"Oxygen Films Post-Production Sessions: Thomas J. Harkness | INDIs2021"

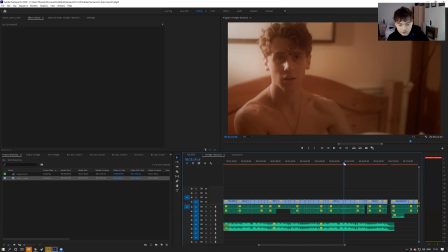(28:52)
And he goes here, he gets a close-up of the contraception.
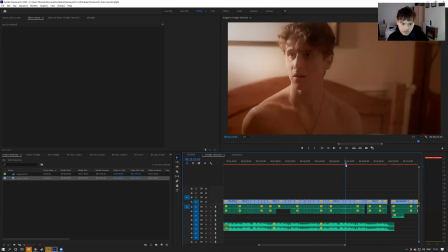(29:01)
He gets up, picks up.
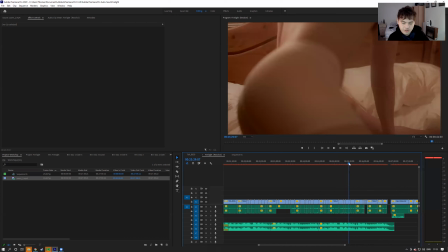(29:08)
And James lays down. His character lays down. And Nat's character gets on top.
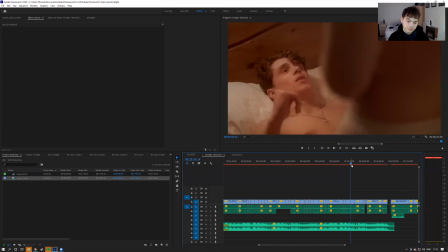(29:14)
Again, almost like the start of the scene. Except they're both now ready. Then here, which is I thought was very beautiful, was him saying, "You, only you."
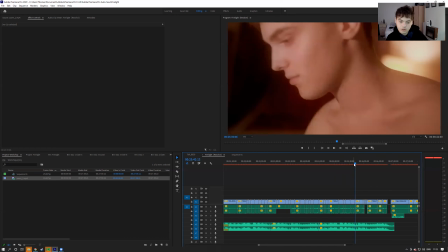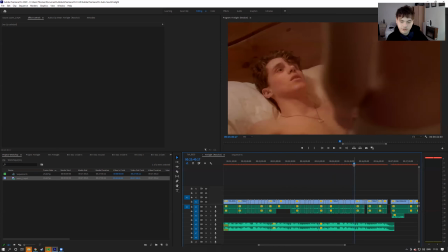(29:32)
See, it always has just been only them, which is lovely.
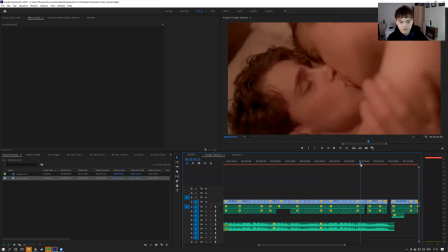(29:40)
And again, go to kissing, keeping that intimacy, but keeping it long. They take quite long.
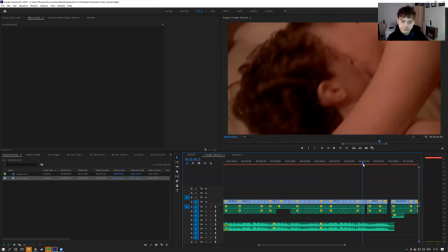(29:46)
But then what I do is I cut on an action here.
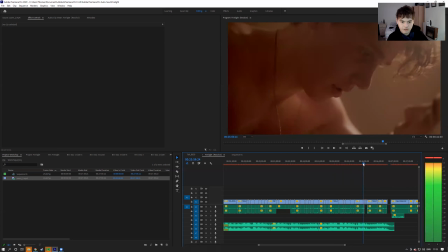(29:55)
So on the roll, I cut in between the roll here and there to create smooth movement.
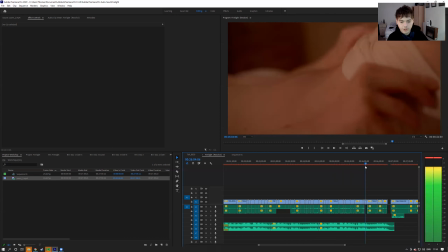(30:08)
And then cut into both their reactions. Then the quick burst of movement and things.
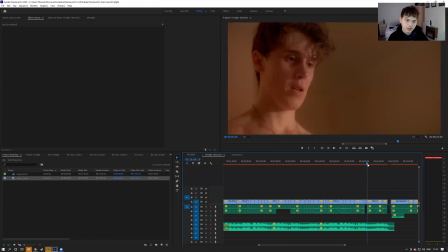(30:17)
Them taking off their stuff and getting ready. So then a long take of James getting ready because it's his first time and this is really his scene.
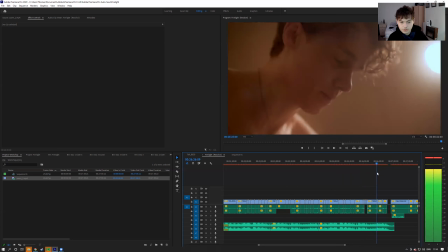(30:29)
Going forward, getting forward.
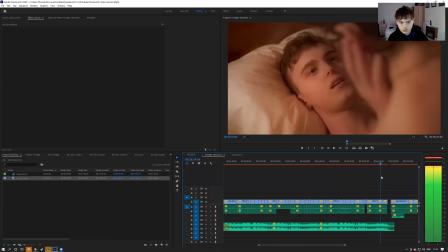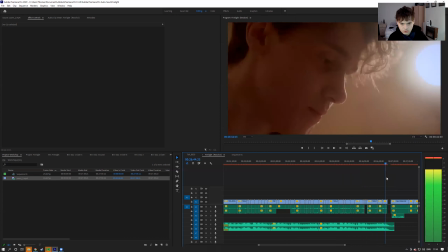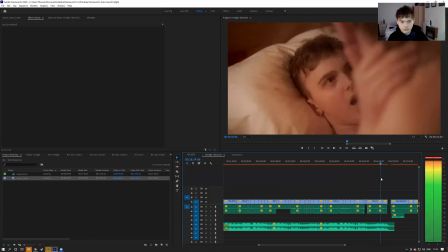(30:41)
And then going down. So it goes from this intimate bit. And then in this bit, James says, as Nat said at the start, where he says, "You're beautiful," and strokes his hair, and he told him to do one.
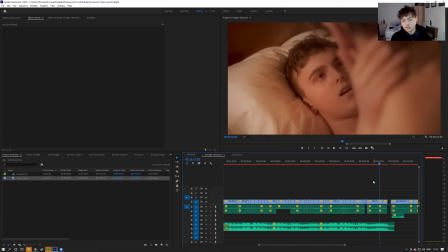(30:56)
This time, James is there in this position and goes, "You're beautiful too," and then that's how the scene ends.
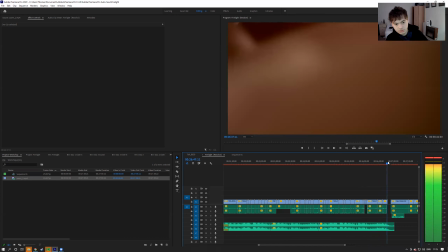(31:04)
Like that, cutting to, "You're beautiful too," and then going into the bed.
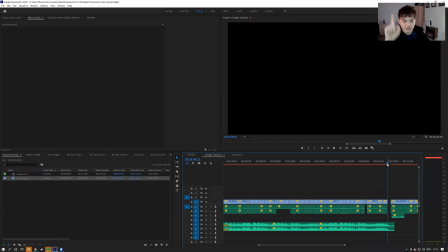(31:09)
And what I've done is I've also made the song end with the last note at the end of the film, end of the scene, sorry. And then, yeah, that's the sex scene.
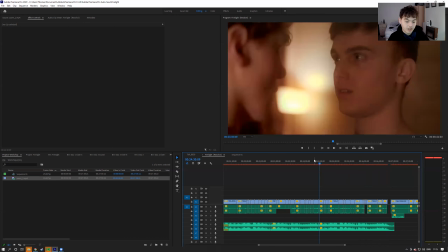(31:22)
So most of the stuff that I've told you in the sex scene generally can be used for a lot of other scenes as well,
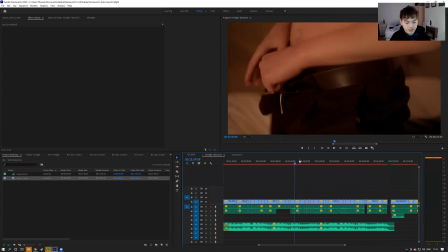(31:31)
because there's a lot of intimacy in most filmmaking that you do.
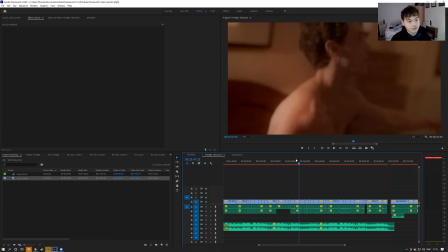(31:36)
So if you're making the fight scene, there's intimacy and violence. If you're making an argument scene, there's an intimacy because of the emotions flying in the air. Because you don't really have an argument with someone without somewhat,
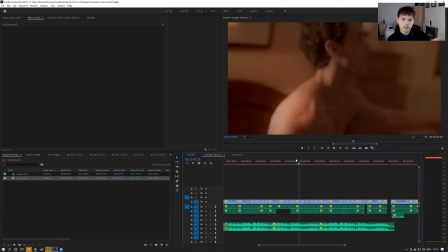(31:53)
especially in a film, they don't really have an argument without having some sort of emotional investment in the scene, and that creates a lot of emotions.
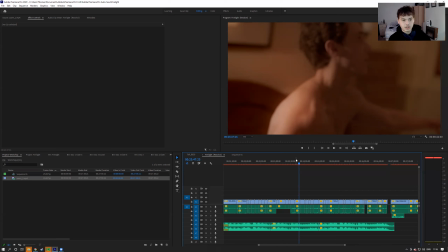(32:06)
And creating these fight scenes and argument scenes are generally quite intense and quite involved, as I'm going to show you next. Just quickly and briefly, I'm going to show you. So I'm now going to briefly show you the fight scene. It's only small, it's only a brief little section for you. I'm just going to show you what really happens in like the fight scene and how I edit together like a punch or things like that, or action, to make it seem a bit more realistic and indented in the scene.
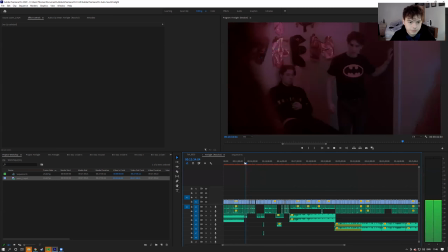(32:44)
So here, he walks into a room, does a bit of a voiceover,